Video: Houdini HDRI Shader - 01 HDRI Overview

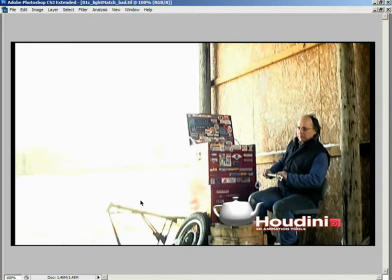[4:07]
So the lighting on the teapot does not reflect the lighting on every other object in the scene, and therefore if I was to show this image to someone and ask them to point out which element wasn't truly there, which element is CG, I could pretty much guarantee that everyone would be able to spot the teapot as being CG.
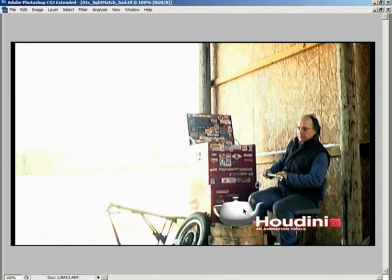[4:27]
So if we want this teapot to match with the backplate, we're going to need to match the lighting along with a number of other things, but the lighting will get us a lot closer to having a believable teapot in this backplate. So let's take a look at what we'd get if we did match the lighting.
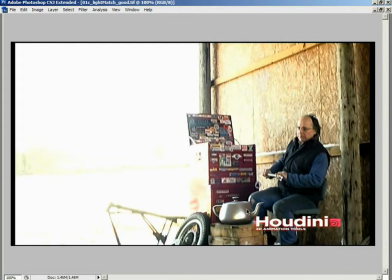[4:47]
Now obviously this teapot still looks CG. There are a number of other elements that are required for fooling the viewer into believing that it's not CG, but primarily we're looking at the lighting and shading here,
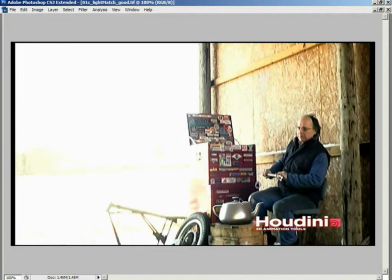[5:01]
and we can see that the lighting on this object is much more believable than the lighting on our earlier teapot. If we take a look at our earlier teapot with its default lighting not corresponding to the direction of the lighting in the scene, and then take a look at our new teapot that is utilizing lighting from the scene,
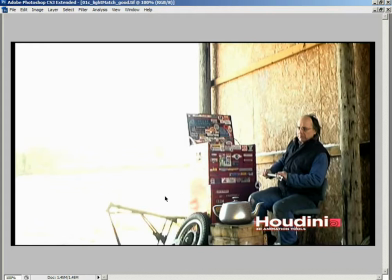[5:19]
you can see that we have the strong light from the left is illuminating the left-hand side of this teapot. We can see there it's represented on all of the other objects in the scene, so it's sharing the same illumination, the same light environment as every other object in the scene.
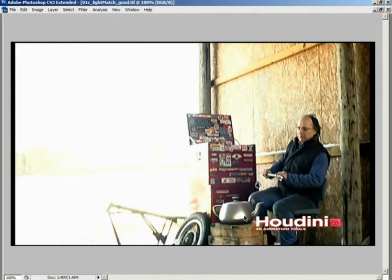[5:37]
There's also a reflection of another light source that's coming from the right hand side of the screen. It's off camera, but that light source is there, and that's an important fact. The fact that other objects in the scene, like this spanner here, are picking up on the light source that's off camera,
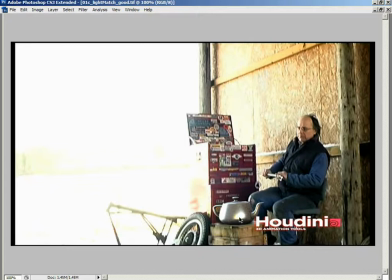[5:53]
so our object needs to pick up on those light sources as well. So if our object is being rendered using the same lighting that was actually existent on set, that means that we're going to be able to match the lighting on our object to the lighting on any other object in the scene,
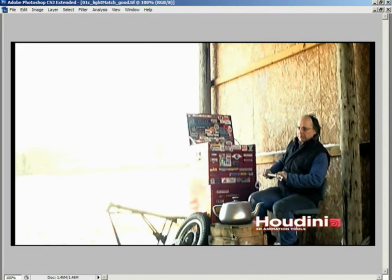[6:11]
and that's going to give us a much stronger, a much better integration of our CG element into the scene. And we've already discussed there the problem, if you will, and the solution at the same time.
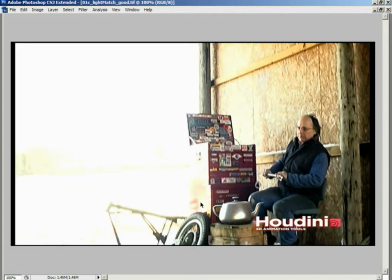[6:23]
The problem is that we need a good light match, and the solution is, to get a good light match, we need to match the lighting that was existent on set. So what if we could go out onto set and actually capture the lighting information that was on set and bring that back onto the computer? So let me just close out these guys for a second. So what if we went out onto set and captured the lighting information? Well, you may say to me, well, to capture lighting information, can't we just take a photo?
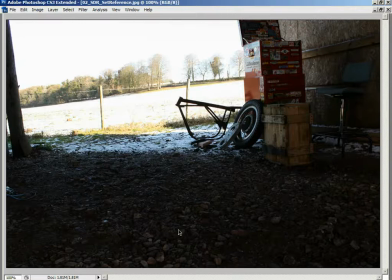[6:53]
So let's take a look at a photo of our set. Now this is a standard dynamic range image. This is a photo, as most people, especially a digital image, as most people are familiar with. It's basically consisting of 8 bits per color channel.
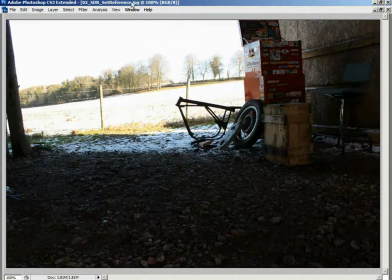[7:11]
We'll discuss exactly what that means shortly, but it's a single image. We can see it's just a JPEG, and in this image we have information about our set. But that information is fairly lacking. I mean, all pixels over a certain brightness are just white.
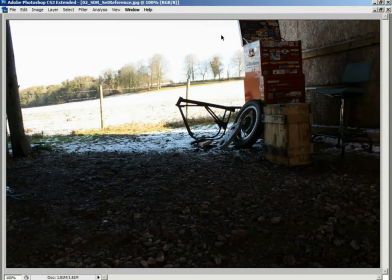[7:27]
All of this area is white, but we should know from the real world that the sky isn't a value of white. The sky may have clouds, it may be blue sky, it's certainly not a value of white, yet in this standard dynamic range representation,
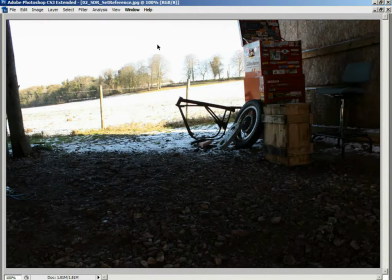[7:43]
the sky is a value of white, and that's because all pixels that are over a certain brightness get overexposed, and they simply get reflected as a white value in the image. On the other end of the scale, all pixels under a certain brightness, for example,
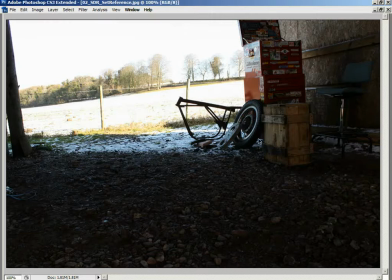[8:01]
all of this area of the tire, we know on the tire that they're not the same color.